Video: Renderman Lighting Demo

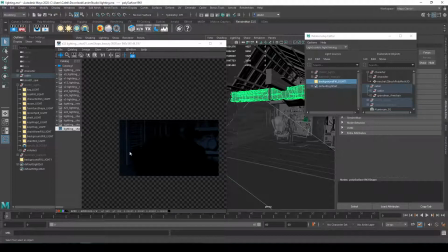(85:56)
It tends to cause, light linking tends to like break or kind of ignore the rules you've set up in certain situations that you want them to. So that's another thing that you should keep in mind when using this tool.
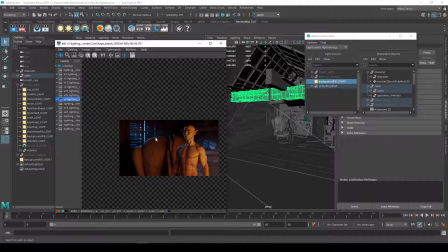(86:10)
It can be really helpful, and I actually use this in my setup here to make it so I can get that background light without hitting the chair. But it is prone to messing up or interrupting at some point.
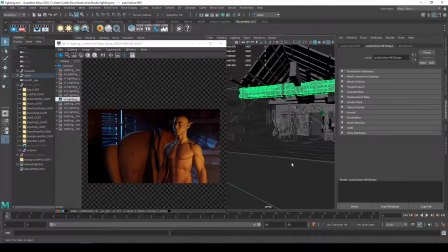(86:24)
So hopefully this video helps you guys understand approaching lighting in Renderman a little bit better.
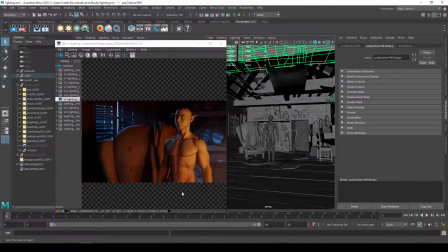(86:32)
I know I didn't do like a full breakdown of how I constructed this. I just went through kind of the lights and how I set up lighting the scene. But hopefully showing you guys how to use Renderman lights, how to position things, the different tips and tricks and tools I use to kind of work a little bit faster in terms of, like,
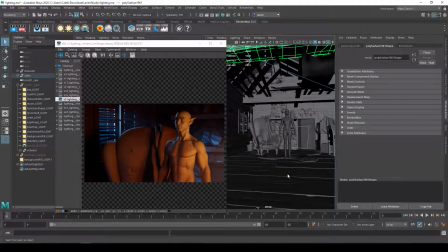(86:50)
you know, placing the pivot point on the character, rotating around them, doing those blockers and those doing the light linking. Hopefully all that stuff can help you guys work a little bit faster and get better at this.
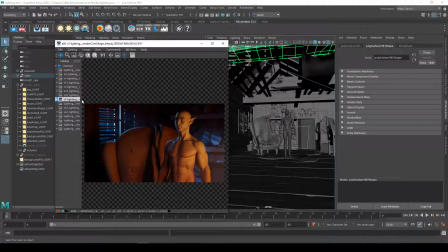(87:01)
The one thing I just want to reiterate that when you're lighting, you want to keep those three things in mind when you're working. And all these things are geared towards telling a story. So you want to set the mood and the location, the time of day with your lighting, right?
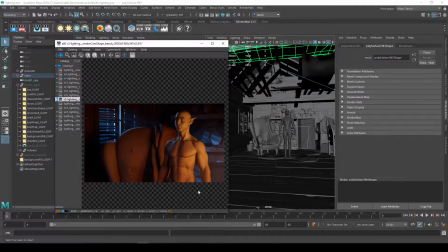(87:19)
So setting it as night, you know, this lighting source coming from off camera as a candle or some kind of lantern. You want to focus or direct the eye in the frame to what's important. So using value to make that background kind of fall back a little bit. Doesn't have to be dark, right?
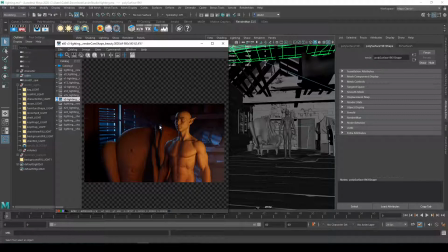(87:38)
Not all of your scenes are going to have a dark environment, but we're using value to separate our character and what's important from the background. Add all the contrast, all the high contrast stuff on the character so that they separate and come forward, and we want to focus on them. And also using our lights to shape our objects nicely.
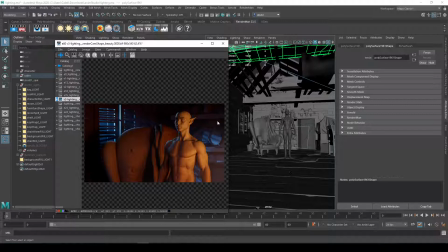(87:56)
Not every object needs nice shaping, like this background object here actually gets some pretty nice shaping, but a lot of these objects aren't getting shaping because they're not quite as important. But generally speaking, I want my objects to not feel super flat. I want them to feel kind of dimensional, especially on my characters and especially on my focus points.
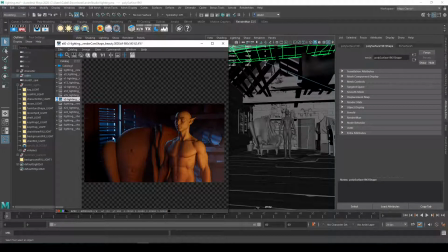(88:13)
So we want to tell a story with our lighting, and so don't lose sight of that while you guys are working.
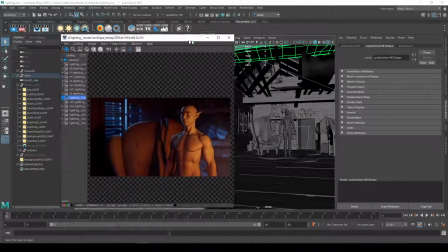(88:19)
And the very last thing I was going to say, sorry, one last thing is I added depth of field at the very end.
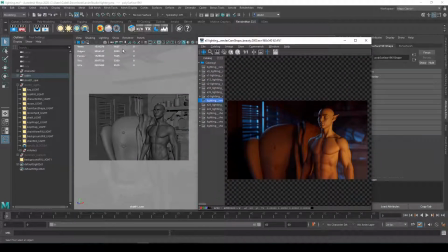(88:26)
This is something that do not keep this on while you're working because it's going to slow down your renders a lot. Let's come back to where the heck I am. Actually, let's go back. Let's kill that. And, oh, is this going to crash? There we go. And show all my other lights, and let's make sure I'm on the right file. There we go.
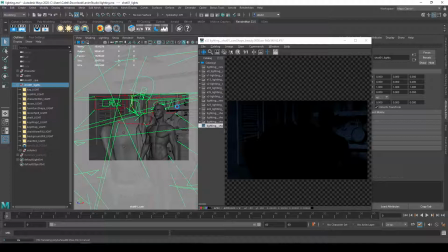(88:46)
And I'm probably going to have to re-IPR this. So if your changes aren't being visually obvious,
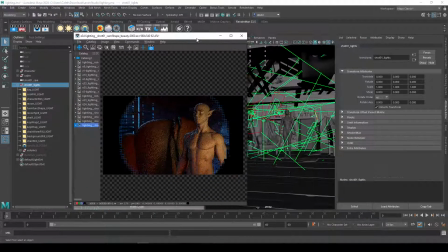(88:54)
then just make sure you guys restart IPR, because IPR doesn't always understand all of your changes.
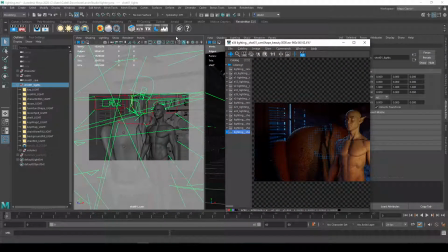(89:00)
The last thing I did was I added depth of field. So you go View, select your camera that you're looking through.
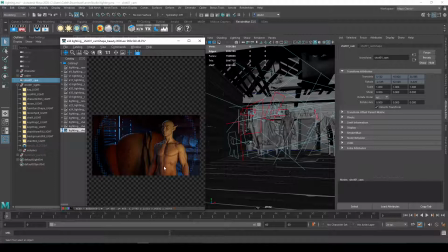(89:05)
And I'm not going to show you guys how to, I think in another video when I talk about camera settings or working with 3D cameras, I talked about depth of field, so I'm not going to go in depth with it. So I come over here, scroll down to my depth of field tab, and click on depth of field to enable it.
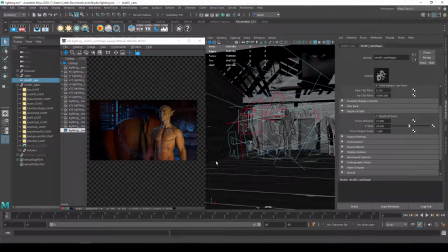(89:25)
So you'll see my background starts to blur out, which is nice. And so we're getting that camera defocus or camera blur. Let's go ahead and delete all these extra renders so we can compare this a little bit better, right? So obviously my lighting is way different,
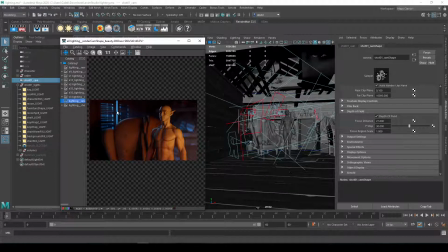(89:41)
right, we're getting that defocus as things that are getting away from our focal plane, which is our character, start to go out of focus, which adds a nice extra kind of like makes the things that aren't supposed to be in focus less important, right? Your eyes start to glide off them and focus on the character, right?